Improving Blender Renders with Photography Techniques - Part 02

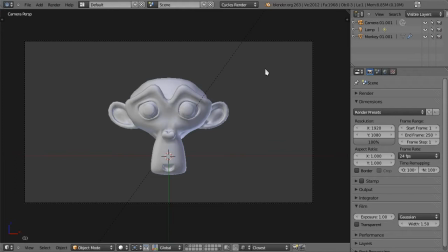Hello, welcome to another tutorial from BlenderCookie.com. My name is Tiago Nunes, and in the second part of this series we're going to start talking about composition. Composition deals with the arrangement of the elements in your scene, and by using good composition, you can efficiently lead your viewer's attention to where you want it to go and tell the story that you want to tell.
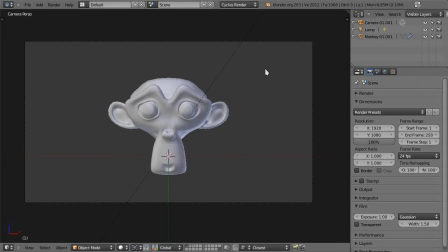You'll be able to minimize distractions and keep the viewer's eyes on the image, and all in all make your piece more pleasing. So let's get started. Before we jump into how to arrange your elements within the frame, let's actually see what options you have concerning the frame itself,
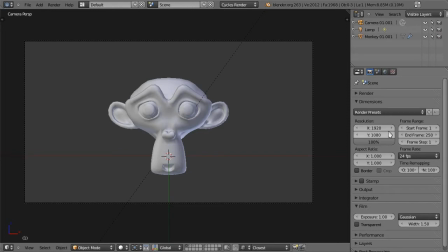because you're not at all limited to the 16:9 format that is your default format in Blender. Actually, 16:9 is more geared towards animation. It has extra space to the sides, which actually makes it a little bit more imbalanced for still images.
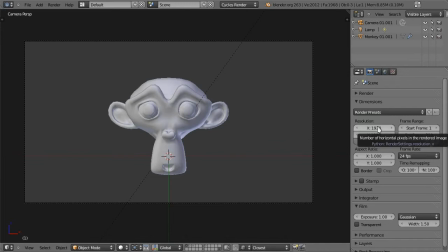So for stills, you probably want to go for something like a 3:2.
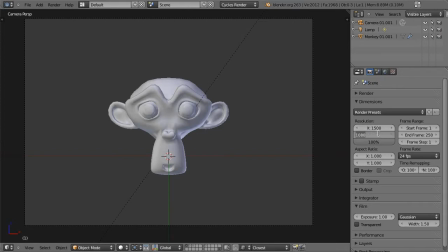So for example, if you hit 3 times 500 here versus 2 times 500, you get a 3:2 format. It is more balanced, and it still keeps the sense of direction. If you have things that go from one side or the other, or things that are directional in nature,
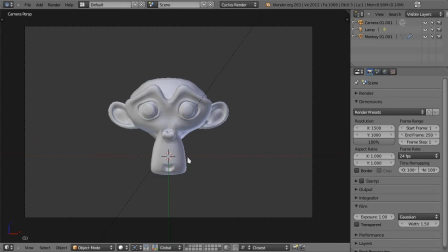or in this case horizontal in nature, like a car, it really suits them very well. If you're working with something that is very symmetrical, like Suzanne here actually is, or if you're working with something that you don't really want to show any sense of direction at all, you can go for something a little bit more
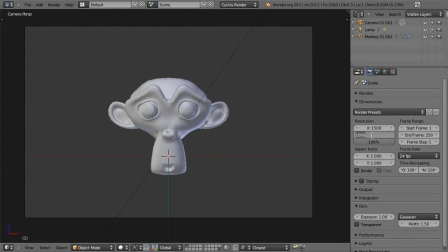rare, which is the square format.
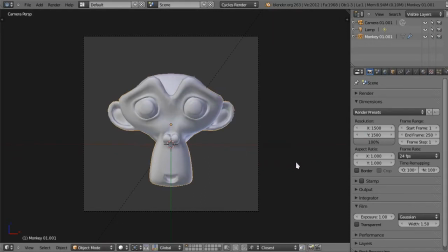Using a square format really emphasizes the symmetry in things and really takes away all the sense of direction. So if you're depicting some kind of chaos that you really don't want to lead people to think goes one way or the other, you can use the square format and get some interesting results. Now, this is a very rigid format.
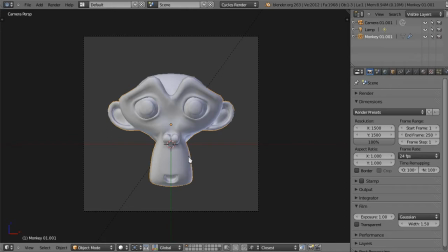It's very formal, very square. So if you want to go for something in between, something not as rigid as a square, but not as directional as a 3:2, you can go for something in between, like the 4:3. So for example, if you hit 2000 here, this is a 4:3 format.
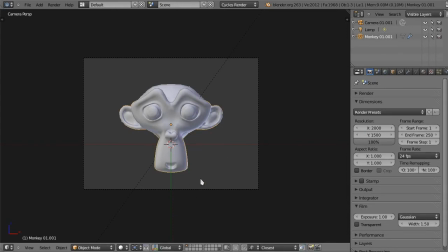Now, these are all horizontal, but of course you can go for vertical framing. And you do that by simply switching things around like this.
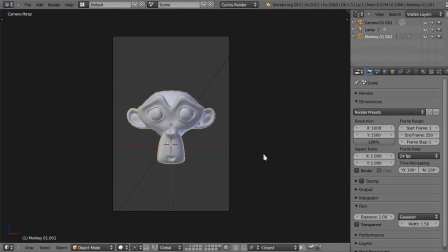So this is a 3:2 on a vertical. However, keep in mind that because of the way we see things, vertical formats tend to look more stretched, more imbalanced than their horizontal counterparts.
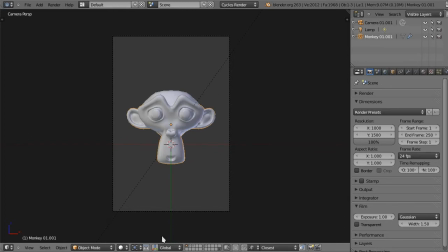So this 3:2 looks a lot more stretched than the 3:2 that we had on the horizontal. So if you're doing verticals, you may or may not, depending on what you're going for, go for something a little bit more balanced like the 4:3. This is how a 4:3 looks on the vertical, and it looks a little bit more balanced.
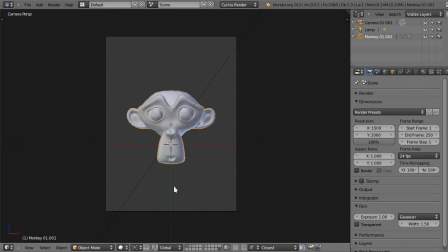And of course, verticals favor things that are vertical in nature, like, for example, people. Okay, let me bring this back to the 3:2. And now let's talk about filling the frame.
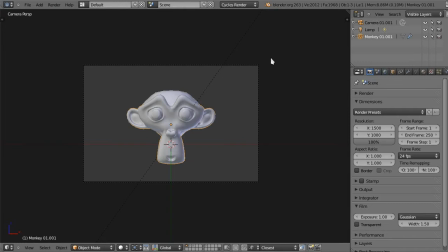Keep in mind that one of our goals with good composition is to minimize the distractions. Filling the frame does not mean cluttering the frame, so don't feel a need to fill every space in your image with stuff. What filling the frame means is how big or small you will make your subject be in proportion to the frame of the image.
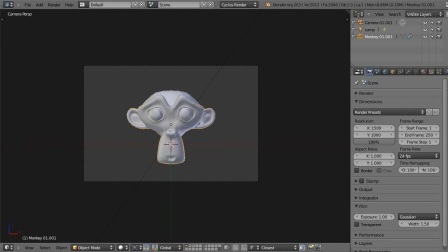An image most usually boils down to the subject and its supporting environment, so you just have a decision to make on how to fill the frame with your subject. Do you want Suzanne here, for example, to fill the frame like that? Or do you want her to be just one spot surrounded by the environment?
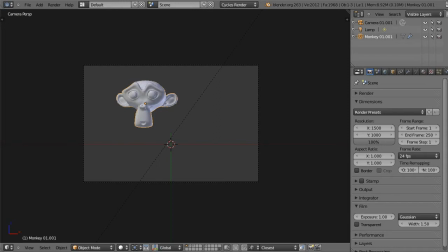This completely depends on the story that you want to tell. Does the environment have relevance to what is going on? Or does, for example, the expression on Suzanne here tell the whole story?
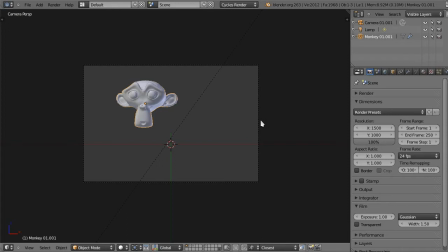Is the subject very interesting in and of itself? Is it very detailed, for example? Or is it more the environment that surrounds it that is special somehow? Maybe even an unusual environment for that particular subject. Do you want your subject to feel grand and powerful, or do you want him to feel lost, like Suzanne looks lost here in space?
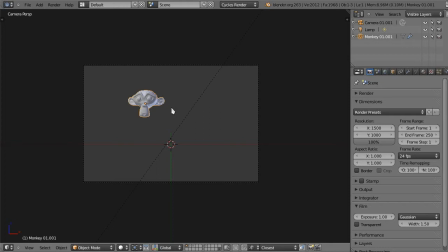That is really all there is to it. You want to fill the frame with more of what you want to show, and less of what is irrelevant. So now that you've decided on how to fill the frame, let's say in this case that you wanted Suzanne here to be
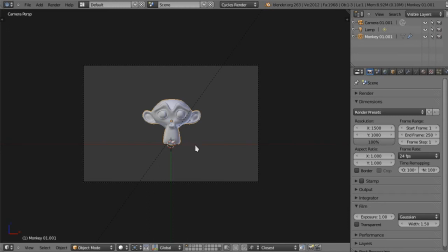this big on the frame, so you show a little bit of the environment. Now it's time to position your subject within the frame. Now, I'll be saying positioning your subject for the sake of simplicity, but what I really mean is positioning your main point of interest.
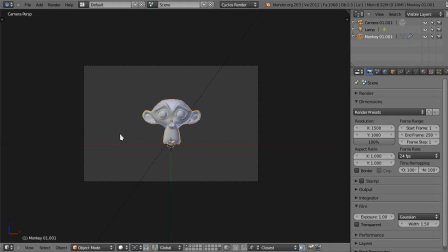If your subject is a character, for example, and you decided to completely fill the frame with it, you'll have to choose what is your main point of interest on your subject. In portraits, for example, it's usually the eyes, and then work on its best or optimal position.
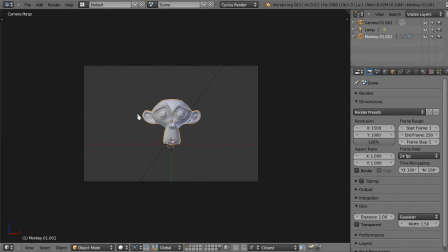So, have you ever gone on vacation and asked random people to take pictures of you? And sometimes you'll come across people who decide to put you on a bit to the side of the image, unlike most of the people who put you right in the center. And somehow those asymmetrical images turn out to be much more appealing.
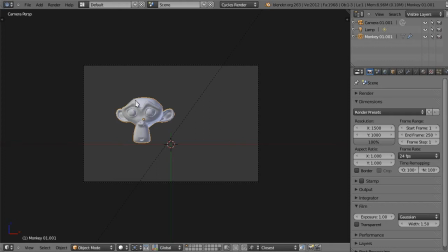As a matter of fact, it's the proportions that such asymmetries generate that make an image more harmonious. Now, throughout history, people have studied how to place elements inside a canvas in a harmonious way, and you can actually use several harmony guides, so to speak, that Blender has available to you.
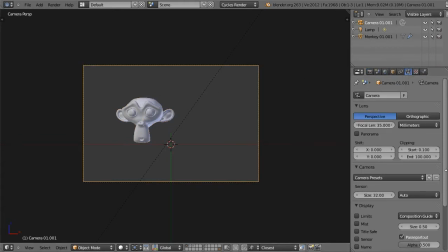So you can find them in the camera settings, down here in composition guides. Now you have several to choose from, and we're going to talk about mainly the rule of thirds, or the golden rule, which is pretty much the same. You can actually superimpose them. You're not limited to just one.
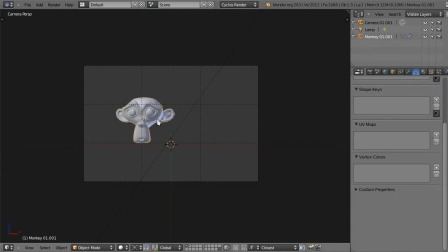But basically what you want with these compositional guides is to place your subjects on the intersection points that the guides give you, or on the lines themselves. So you can see that the rule of thirds divides your image in thirds, basically, on every side.
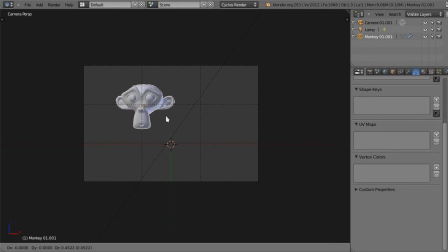So what you want to do is to place your subject either on the intersections, or say, for example, you have the horizon line, you may want to put it on this third line here, or if you have a building that you want to be your focal point, you want to put it on a vertical line, such as this one.
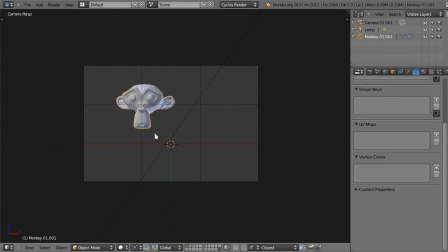Now, okay, so these points and lines are good for placing our subjects on, but on which one should I put Suzanne here, for example? Well, here's a couple of tips. The first one is that we have an inherent sense of gravity. So if you place your subjects on the lower part of an image, let me just rotate her a little bit like that.
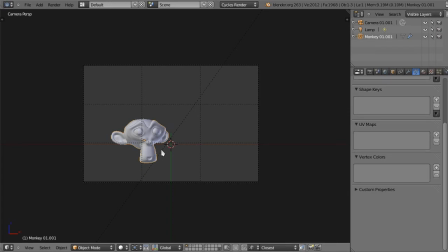There we go. For example, like that. If you put her on the lower part of the frame, it instantly makes her feel more stable. We just feel more comfortable with things that are on the ground instead of suspended somehow.
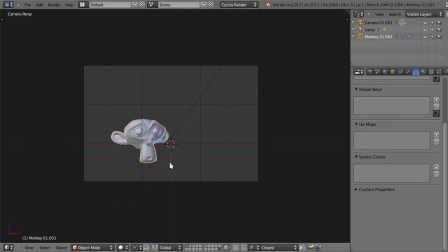This is especially true in vertical compositions, by the way. Now, another tip is to place your subject on either side of the frame according to the direction they're facing, if there is one, of course. For example, Suzanne here, if I turn her to this side, let me make her bigger to make it more clear.
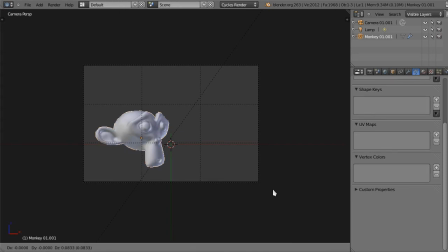There we go. It's somehow more comforting to our eye to have space in front of Suzanne, to give her space in front of her. And what this does, as opposed to this here, is give it balance.
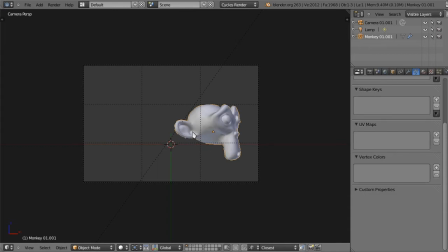You know, it looks a lot more tense when Suzanne is going this way, but you don't really know what she's going into.
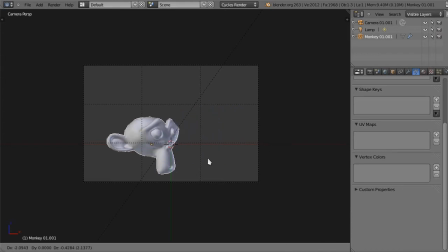Now, let me take this opportunity to say that you own your composition.